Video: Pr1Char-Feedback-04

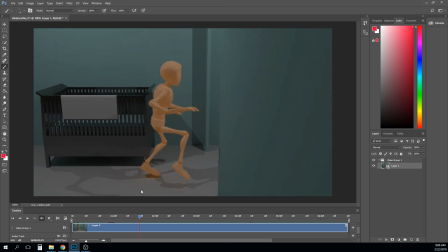it's not the worst thing in the world, but it's a little distracting, especially when you got such an interesting little piece here in the beginning.
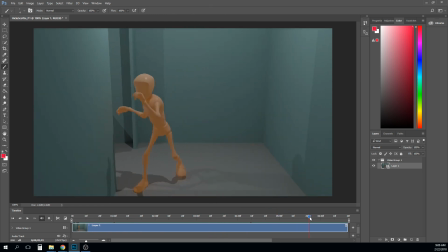Like I really love this stuff here. In fact, like it's actually the second part here that I'm not as crazy about.
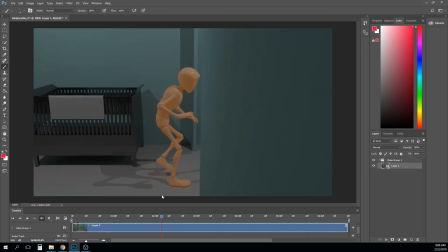And if you, for my 2 cents, you could almost keep the character, like stop the camera here and just keep the character walking out of frame, and I would be happy with this piece.
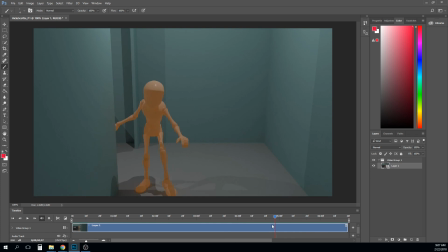Without this stuff at the end. The surprise, I don't always get what's happening, and the timing is a little even on it and slow. Like there's some weight issues here. The characters, that's a space of support. All of that weight is out here pulling the character over this way, so he would fall.
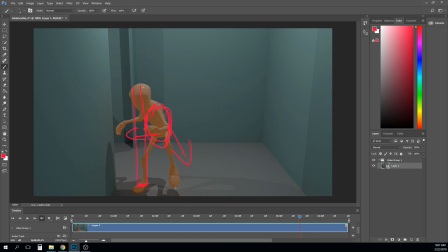So you got to shift the character's weight over, and you got to make sure you're pushing and catching them with that foot as it moves. But I think that, I mean, if you want to leave that, that's cool.
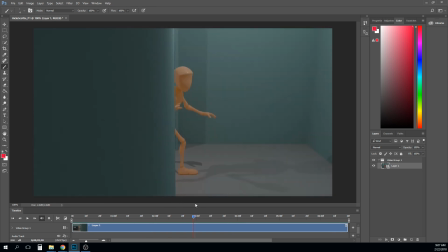There's nothing wrong with it. I think you just have to find a way to not make this wall quite so distracting.
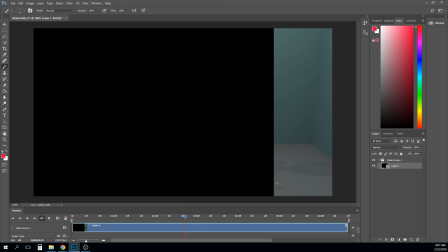And I think part of it is this frame. It's that's all we get of information.
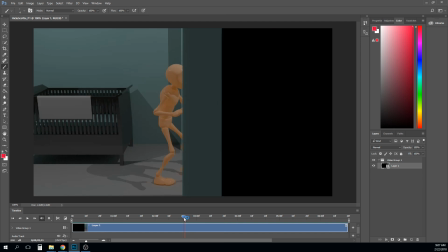The frame right before it, we got enough, right? And so maybe it's just making the wall a little thinner.
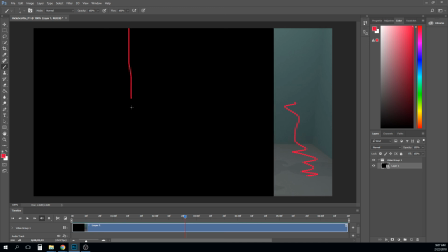So what we get is like this part is still usable, and maybe we're already seeing our character come out the other side of the wall. So I think maybe just making that wall a little thinner may work.
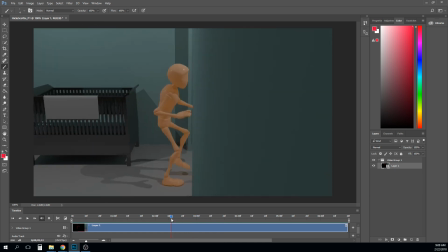It may also work to just take the camera through the wall a touch faster. But either way, it's that frame right there.
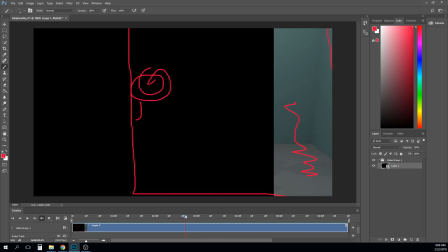It's like you've heard me say in other classes, like it really can just be one frame that can cause a problem in an animation.
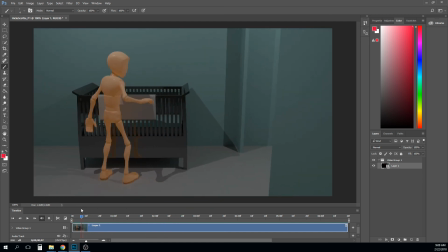So in terms of the character, I think you're having an issue that some other people are having, is that this still just feels like it's blocking or blocking plus. I'm sure you've done some stuff in the graph editor, but it needs a lot more on the offsetting and overlapping action, right?
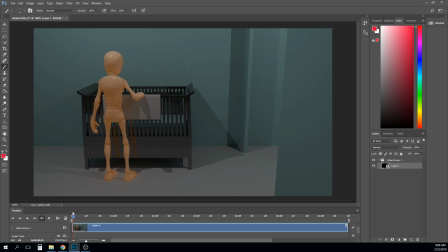So a good example is like we got this pose, and it just felt like the entire character just blended from pose A to pose B. So what forces caused that action to happen? Right? Well, the character had to move their foot over to there. Right?
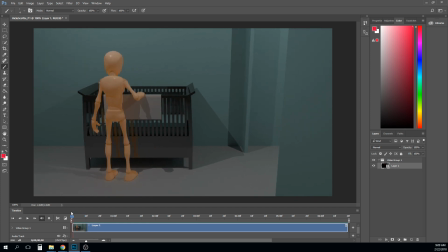Well, before that could even happen, that foot is supporting the character's weight. Right? Like that is part of the weight support. So before that could even happen, the character needs to shift his weight over this way just a little bit until he's over on this base of support
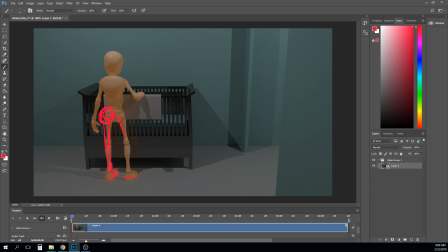to free this foot up, right? To be able to pick this foot up a little bit, right? And then start moving that over to here, right? Now, before the character's hips can get all the way over to there, like they are right now, right?
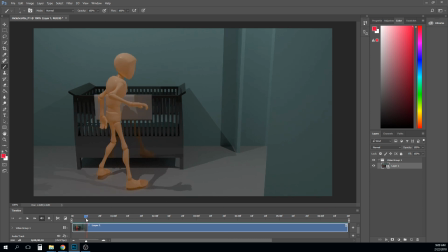That foot has to be there to catch them, right? And so that the hips and the foot are getting there at the same time, right? And so that sort of needs a little bit of work there. And then again, this back foot starts picking up while it's still supporting the character's weight, right?
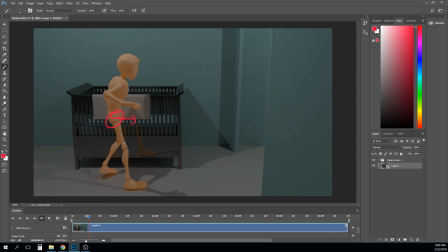So that weight needs to be forward over this foot. And so all of those, I think, could be done a little bit with breakdown poses, but really it was that first level of splining where you have to figure out the graph editor for the hips and for the feet,
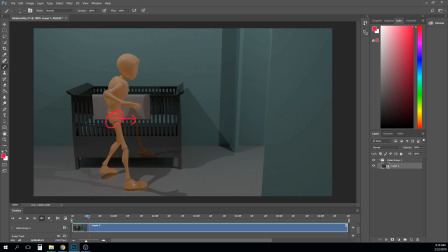and lining all of that up. And it's that most of your weight stuff is going to be solved in there. And so it feels like it just needs a couple more hours work. And that, once you get that done, you are
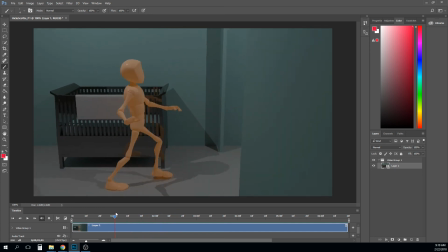then you're really just figuring out what's going on with the spine and the arms, right?
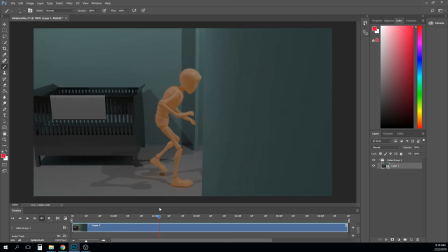And so your character's spine, I think you're getting good poses in here.
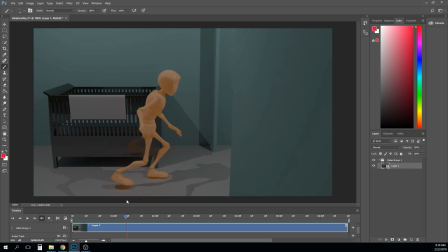I think it's the way it transitions into those poses, right? So like as he comes up to here, right?
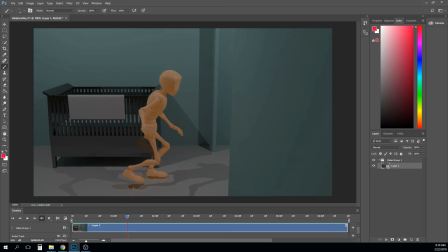So we go from here where it's kind of curled forward. I think you could probably even exaggerate that a little bit more if you wanted to, right? Curling forward a little bit more, right? And then as it comes up to here, you're kind of going straight.
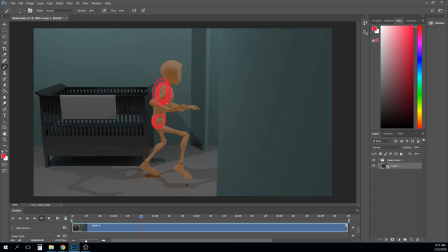And so like if you really wanted to push it a little bit more, you could even exaggerate that more and maybe almost roll him back a little bit, right? Like almost get his head or chest back a little bit. And so if you're doing that, then you're going from this line of action curled forward where the character is sort of,
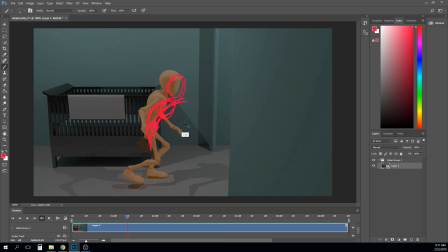let me draw a line of action in a different color so you can see it. So you're going from this line of action where the character is bent forward here, and we're getting this shape.
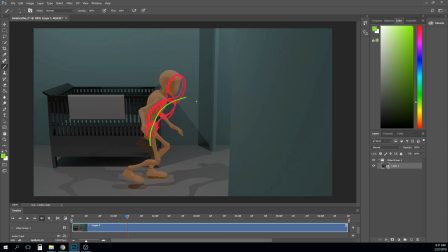Let's try green. Getting this shape, right, to being backwards or at least straight, where we're getting a little bit more of this shape, like curled backwards.
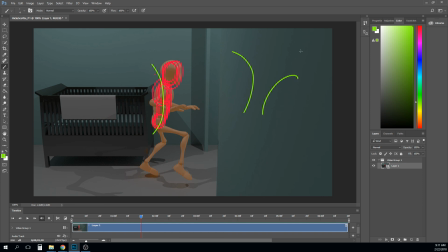You're going from concave to convex, right? And so if you're going from concave to convex, then that means your breakdown in between, right, needs to feel like the lower half of this is what's causing that flip at the top, right?
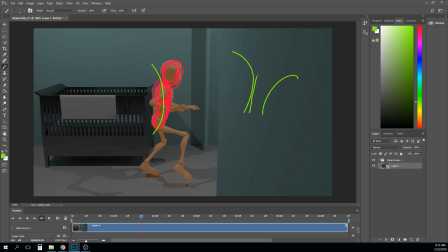So maybe what your breakdown would be is something more like that, right? Like the lower half is already that, and it's pulling the top half up behind it, right? And you're going to get that whip action at the top of that. So, and
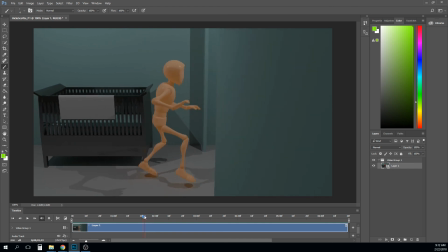I think getting some drag in the head on stuff like this, like right now the head's just kind of drifting down, like right in here. Just drag the chin back a little bit more to where you get like, there we go.
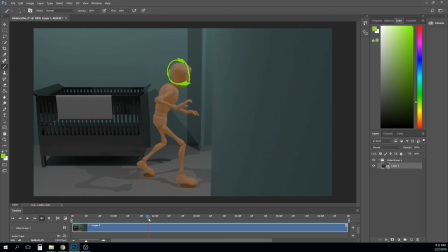You get just a little bit more of this, like the head sort of following through, right?
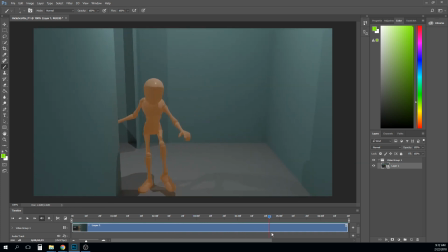And I think that just doing some of that's gonna really help.
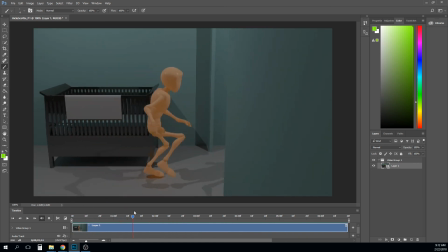So, all right. I think that after you've done that, you need some drag in the arms. The arms just kind of go with it, and so as the chest is moving, maybe it takes the arms a little bit of time to catch up, and so they sort of drag behind.
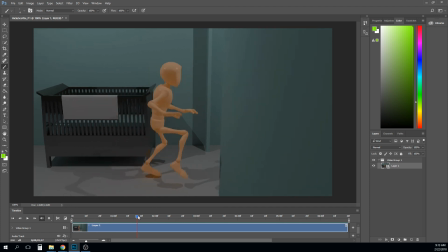So it just needs a little bit of that all across it to loosen it up.
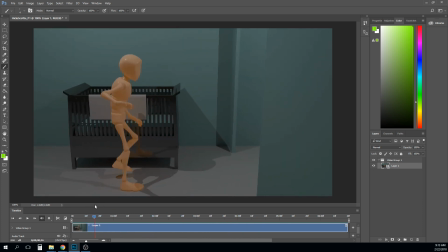Like I said, this is usually the lack of overlapping action,
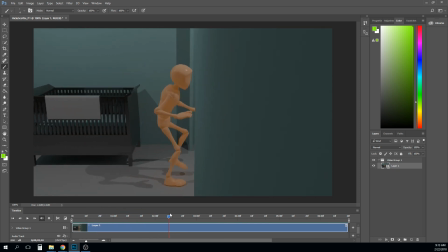and stuff like that in it right now usually means that a lot of your keys are still right on top of each other. And some of it's just going to be fixed with offsetting, and some of it's going to be fixed with, using the graph editor more. And some of it you just have to go in there and make it happen with a little bit of additional posing.
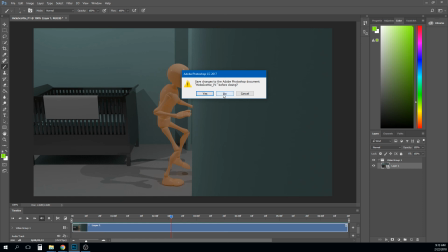So, awesome. Let's move on. How are we doing time-wise?
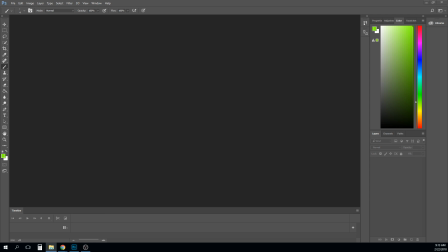I've recorded for about an hour. We're about halfway through. I'm going to go ahead and stop just to break this video up, because otherwise we're going to hit 2 hours on it. So, stop recording. I'll be back here in just a minute, starting with Jeff. So, thanks.